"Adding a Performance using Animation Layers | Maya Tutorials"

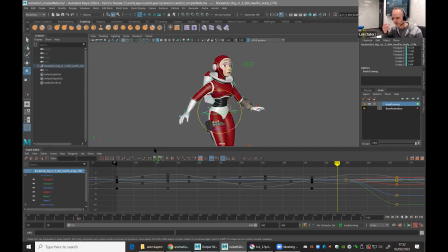(29:02)
So the eyes are going to zip really quickly. Then the head's going to move next because the head just has to move itself. It's not too heavy. The chest has to move the head and the arms, the shoulders. So they're going to move a little bit slower. And the poor old hips, they got to carry all this weight. So they're going to move slowest.
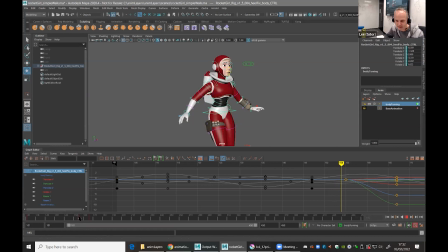(29:20)
So I suppose what I'm saying is that I'm going to come back in, grab the head and make that happen a little bit earlier just by shifting it a couple of frames. Actually, let's go back because I want the chest to be earlier as well. So head, chest, make them both a couple of frames earlier.
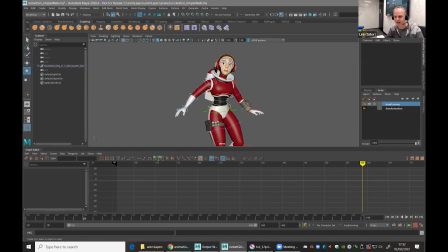(29:36)
So they're going to happen a little bit earlier. Head, make that a couple more. And now hopefully the head kicks in, head starts turning, then the chest, and then the hips. But now I've got the eyes. I'll come back and do the eyes in a second because I'm going to do them on another animation layer.
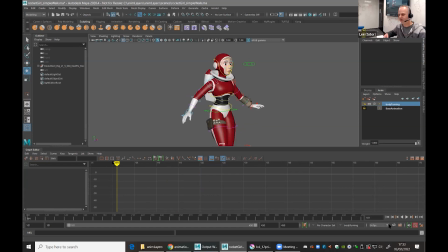(29:56)
So just get the main motion going. So she hears something, looks across, But then again, there's another problem now, is that we don't turn our heads and freeze like that. That's a bit weird. So all I'm going to do is just maybe, as she keeps going, she just tilts a bit more just to keep her alive.
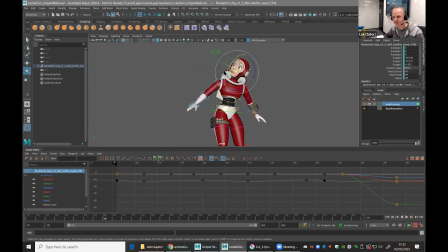(30:14)
And what would the head do? Maybe she starts to look up and tilts her head a bit more. There you go, so it's a tiny bit more motion. And then we'll do a quick one where she then zips to the other way. So all I'm really animating, and you can see the keys here, that the stored values, it's really straightforward.
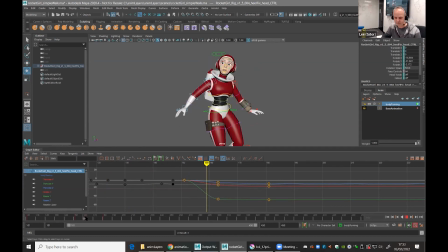(30:33)
She's doing nothing. This is her turning. This is her moving very, very slightly because there's not much change. And then I want her to zip back. Maybe she hears something the other side. So let's say at this point, let's play it.
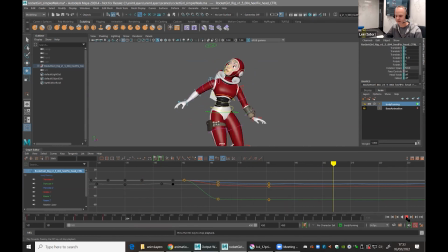(30:48)
Hang on a second. Looks, pauses, here's something the other side. So let's store those. And now she's going to hear something from the other direction. So let's grab everything.
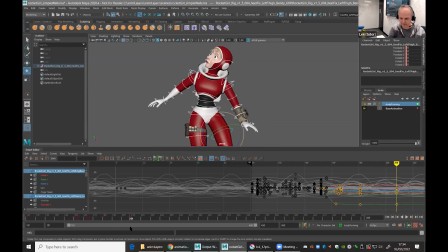(31:04)
That key's all fine. Store that for everything. There you go, just making sure everything's stored, otherwise it'll look weird. And now maybe she turns the other way. You can see the black ones, that's just the walk cycle. So turn, super quickly, he says. Just gonna see how the hips look.
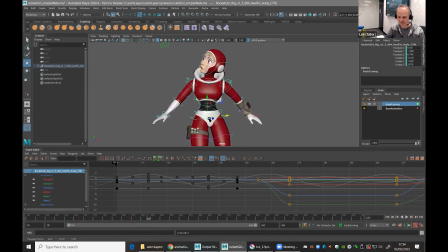(31:24)
Not enough. I'm gonna fuss now, aren't I? There. Let's have the chest move. I'll come back and mess it up in a minute because it's going to be too synthetic otherwise. Let's have a quick look. Stir. That's not too bad, I think.
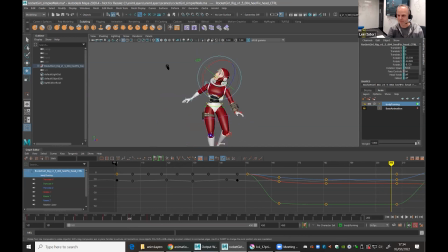(31:47)
Still too slow. So let's grab that lot and speed it up. I feel like she'd hear that. She hears another sound. She's not going to hang around. Okay, it's a bit mechanical. So let's mess it up a bit. The head will be first. So let's make the head there.
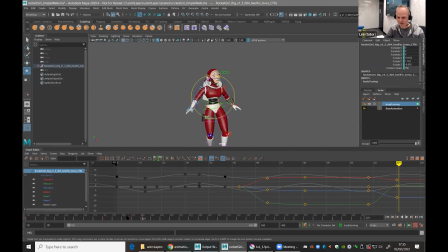(32:08)
And the chest maybe a little bit earlier. There. And then we're going to come in and make sure that nothing stops moving. Maybe the chest carries on a little bit. Maybe she dips her chest down, but keeps looking up because she's trying to duck away from whatever it is.
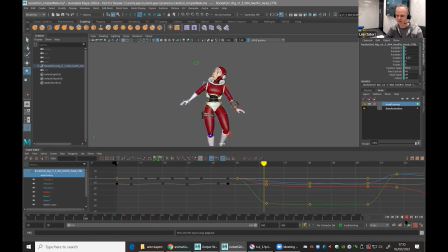(32:30)
Let's keep her head alive. And then quickly, super quickly, because there is something else I kind of want to show you as well. That'll do, yeah. But then maybe she realizes there's nothing there.
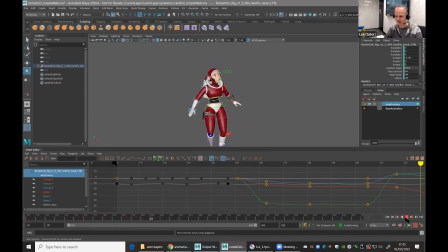(32:45)
Timing's a bit off, but it's fine. About now, she realizes there's nothing there. So let's say she then goes back to walking straight ahead. That's the nice easy one, because what I can do is say, return her everything,
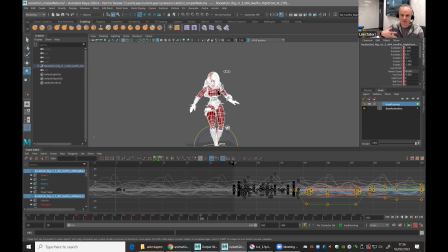(33:00)
return all these body parts, the hips, the chest, the head, back to its start position.
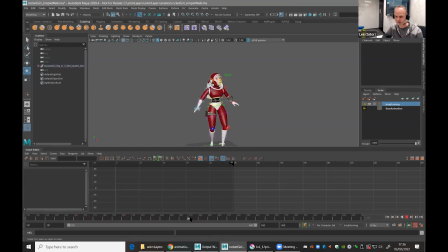(33:07)
And what she'll do is then go back upright.